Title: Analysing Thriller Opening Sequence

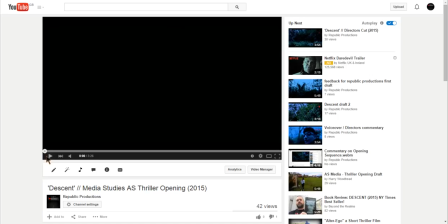(0:01)
So today I'll be analysing a thriller opening sequence.
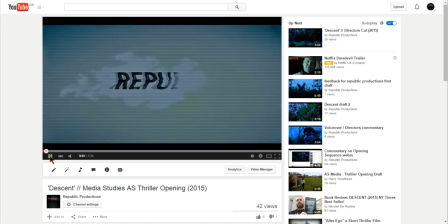So this is our ident that we created.
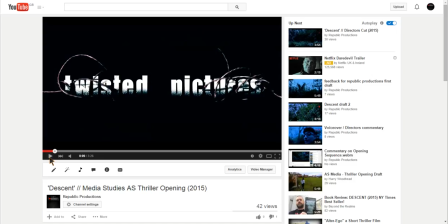(0:20)
Now this is the production company's ident, Twisted Pictures.
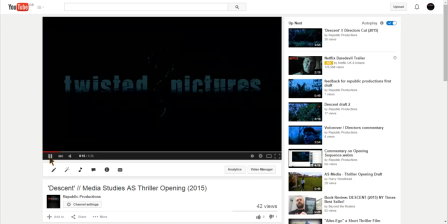So now the first thing we see is more credits coming up of the production companies,
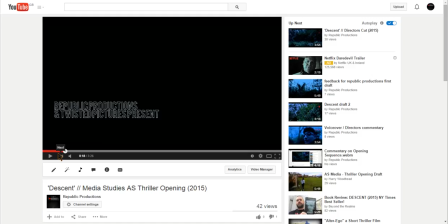(0:41)
and it's presented with a black background and the titles being in white show the contrast between the two. And since it's both opposite colors, it could show that the small goodness and revolved around the large amount of black and darkness.
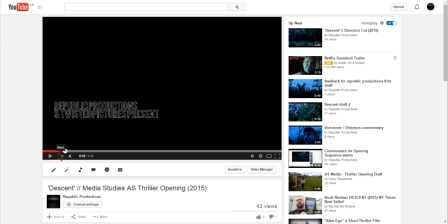(1:00)
So that could also reveal what the thriller opening sequence is about, and it's in capital letters to make it stand out from the black.
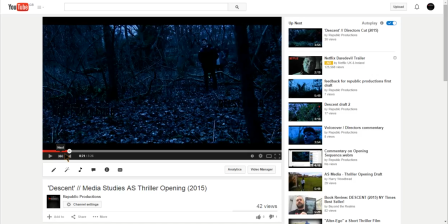(1:17)
So as soon as it starts, what we see is the mise-en-scene of the whole opening sequence, the setting. We can see that's a forest. You can see all the trees, and then you can also see that the colors are really dark.
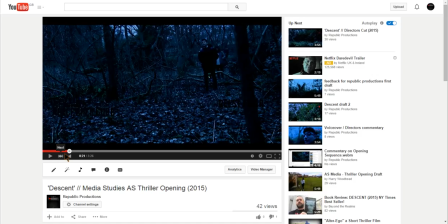(1:31)
We have really dark colors that set the scene, make it look really mysterious with dark blues, dark greens, and we can see that there's a few people walking through the scene.
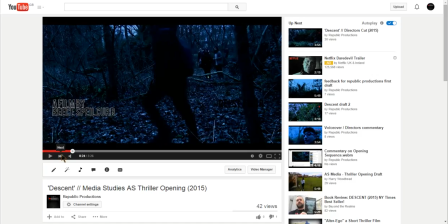(1:49)
What we can hear is a voiceover. At the same time, we can hear piano playing, and we can hear them moving as well. So that right there was a jump cut, and there's a few jump cuts
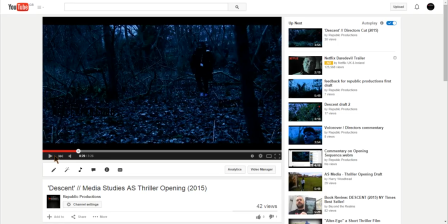(2:08)
around our opening sequence just to show the flowing of time, the moving of time. Basically, they're going around the forest to find a suitable place to film their media project.
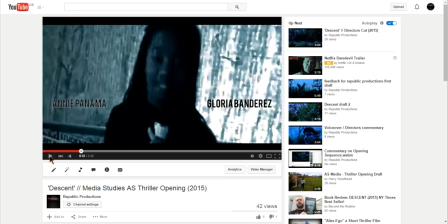(2:17) Students were last seen in the Helen Forest.
So here's a news report that plays in contrast with the group going, and it's a scaly effect that's been put in editing, and that's like a jump cuts between
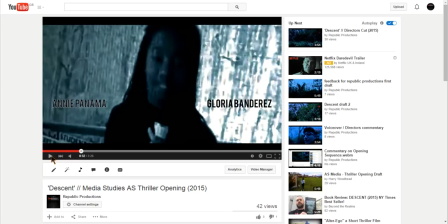(2:36)
the group walking down and the news report to show how they interlink. And yeah, and this is in dark colors as well, which adds to the mystery and tension.
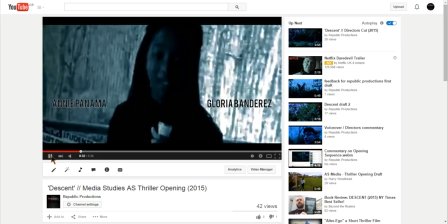(2:48) 7 p.m. Parents are said to be devastated as the search goes on.
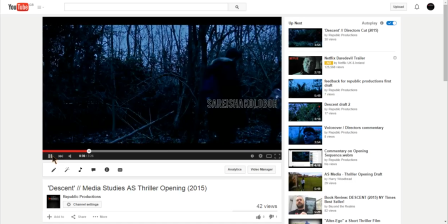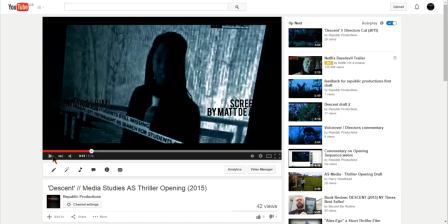(2:58)
So we see more titles going along. They're also changing colours, the titles, depending on the background. Now here you can see that they're black, but they also have like a white border around them.
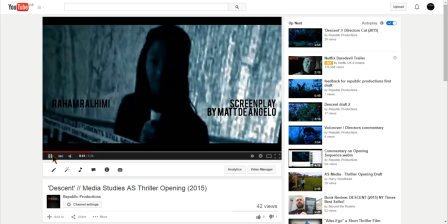(3:10) An investigation team has been sent to the forest where the group were last seen.
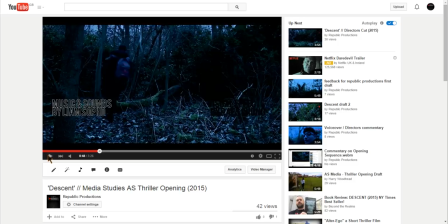(3:18)
So here we're establishing more of the scene. We see more forest parts and scenes in like long shots of the camera taken.
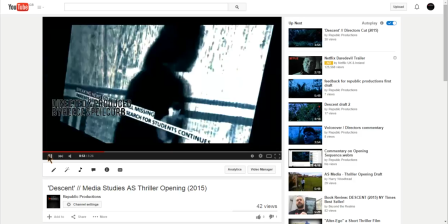(3:29) And did you see that?
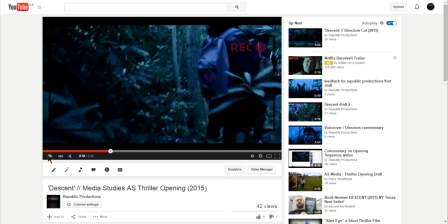(3:36)
So now we get more close up to see more of the scene of the group, and we can see they're all wearing casual wear and just a casual attire.
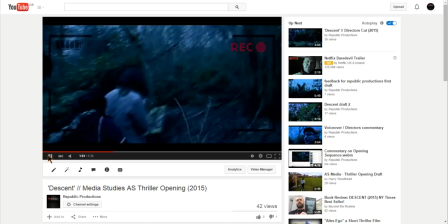(3:44) Guys, what's this?
More of the editing.
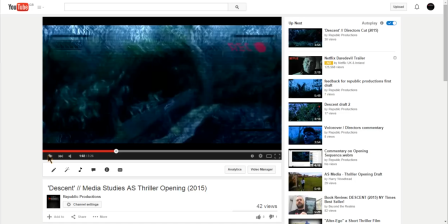(3:52)
On your top right, you can see there's a REC, which stands for record. That is usually typical on cameras that show that they're recording. And on your top left, you can see like the battery life of a camera. So it just looks like the audience is like looking through a camera.
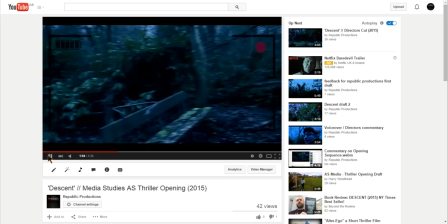(4:12) Guys. Oh shit.
So we see more fast track of the camera,
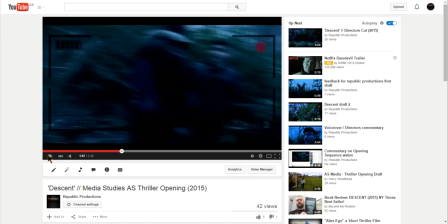(4:21)
and you can hear their dialogue speaking to make it seem real time.
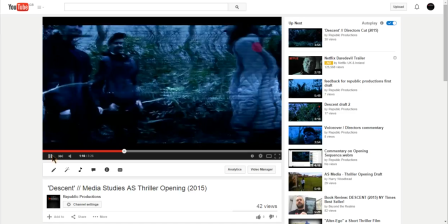(4:28) Wait, I'll tell you what to do, I guess. This one, okay. Our first opening sequence. Take one.
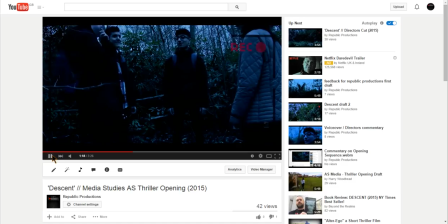We're seeing more of the fast track. It's making it look delusional, out of the norm, and makes the audience question what's happening,
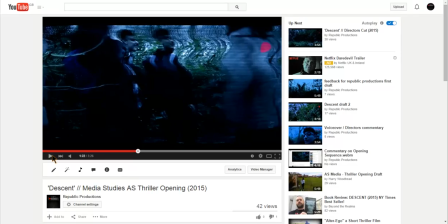(4:49)
because this is happening quite frequently with the camera acting up and being all shady.
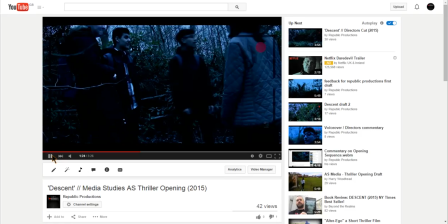go that way, okay?
All these So now establishing more of the scene.
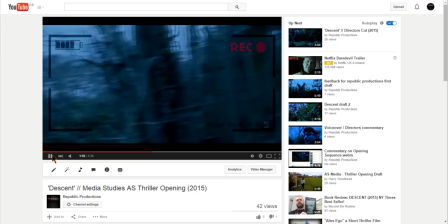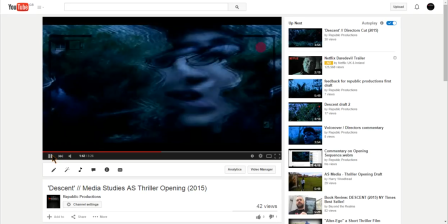(5:17)
little bit of technical difficulties right here.
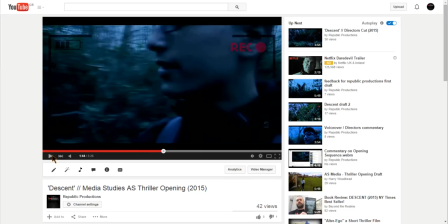(5:21)
And we're seeing close-ups of the characters and seeing their facial expressions, which is now calm because they don't realize what's ahead of them.
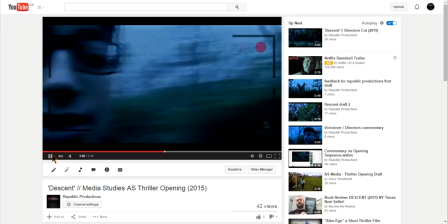(5:28) Just sorting them though. So like, don't touch the camera. You're not allowed to touch the camera.
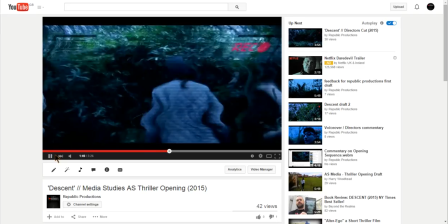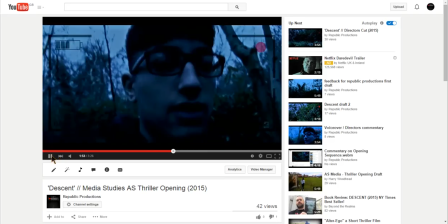(5:37) Wait, have you got battery? My phone's not working. Let me try this.
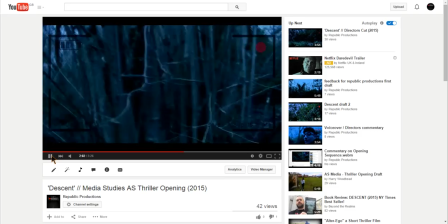(5:43) Wait, call the teachers. Call the teachers. Matthew!
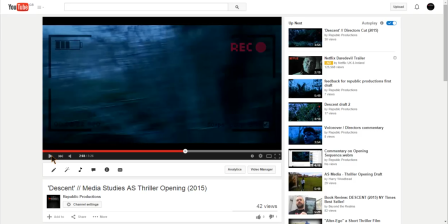(5:48)
We see more close-ups of their face to show that how it's getting slowly progressing and becoming like a problem.
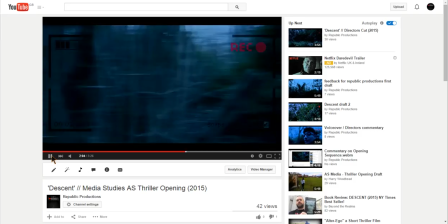(5:56)
They're starting to realize it now.
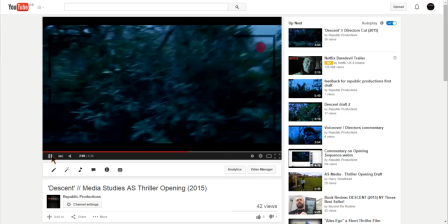(6:00) Wait. You stay the tree. You stay the tree. Wait, I'm gonna put down the camera.
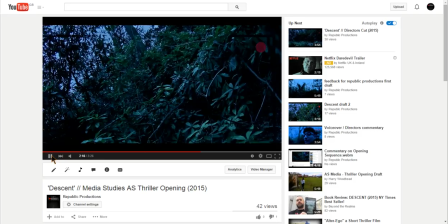(6:10) Wait.
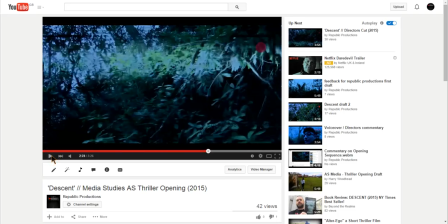(6:18)
Now here's more editing done, and we can see slight glimpses of the antagonist, and we can see there's an evil force within this camera.
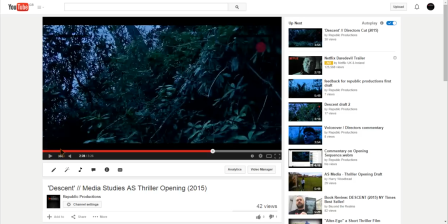(6:31)
And we start to assume that the antagonist is the actual one that's controlling the lags of the camera.
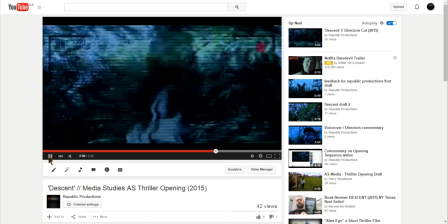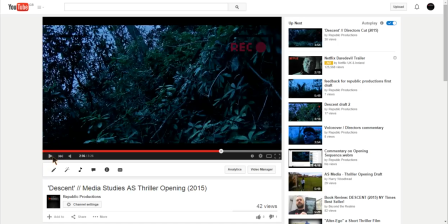(6:46)
And it has a ghastly sound that makes it suspicious and quite scary.
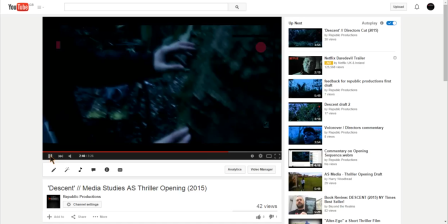(6:54) Run. There's more than you think. That's nothing.
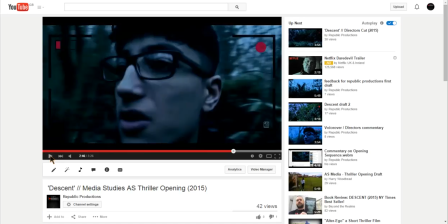(6:59) It's fine. But like, I don't know how.
See, from there we can see that the protagonist is being in denial. He's not listening to his friend who just pointed out he saw something strange. Which could show his controlling behavior.
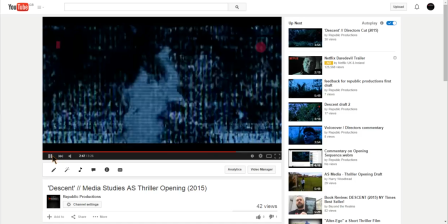(7:13) We're gonna finish this.
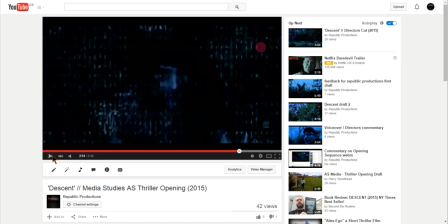(7:18)
And him telling his friend to shut up, and then at the same time we see the antagonist now taking control with the editing.
Now we can't even see them anymore. Like, I don't know how we're gonna film the rest of this because Rohan.
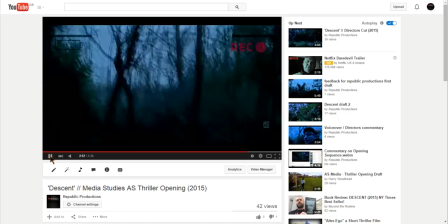(7:30) Shit.
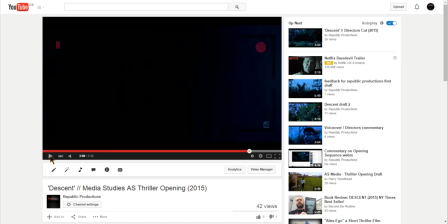(7:35)
Now we can hear the protagonist panting now that he's lost his friend and he's now alone.
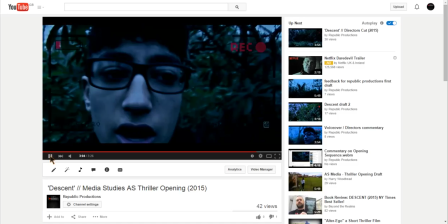(7:42) I don't know, I'm literally just standing here and my phone's not going on. And Rohan's got and he's the one that.
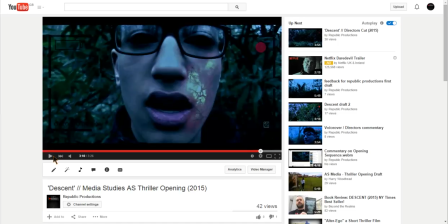(7:47) Oh my god.
So now this is a slow motion effect editing that we put on. So it slows up and then we can see the antagonist becoming or taking over the protagonist.
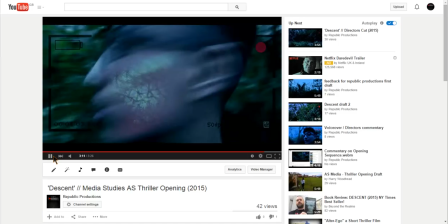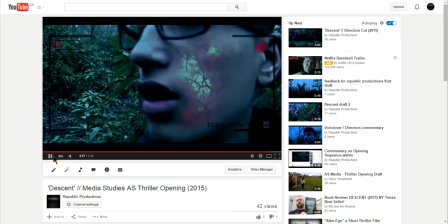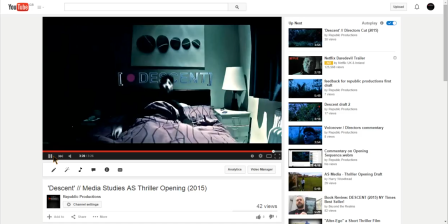(8:09)
Then you hear a loud sound, and then it jump cut straight to him waking up. And we hear his phone ringing, and the title sequence at the back just show the name of the film.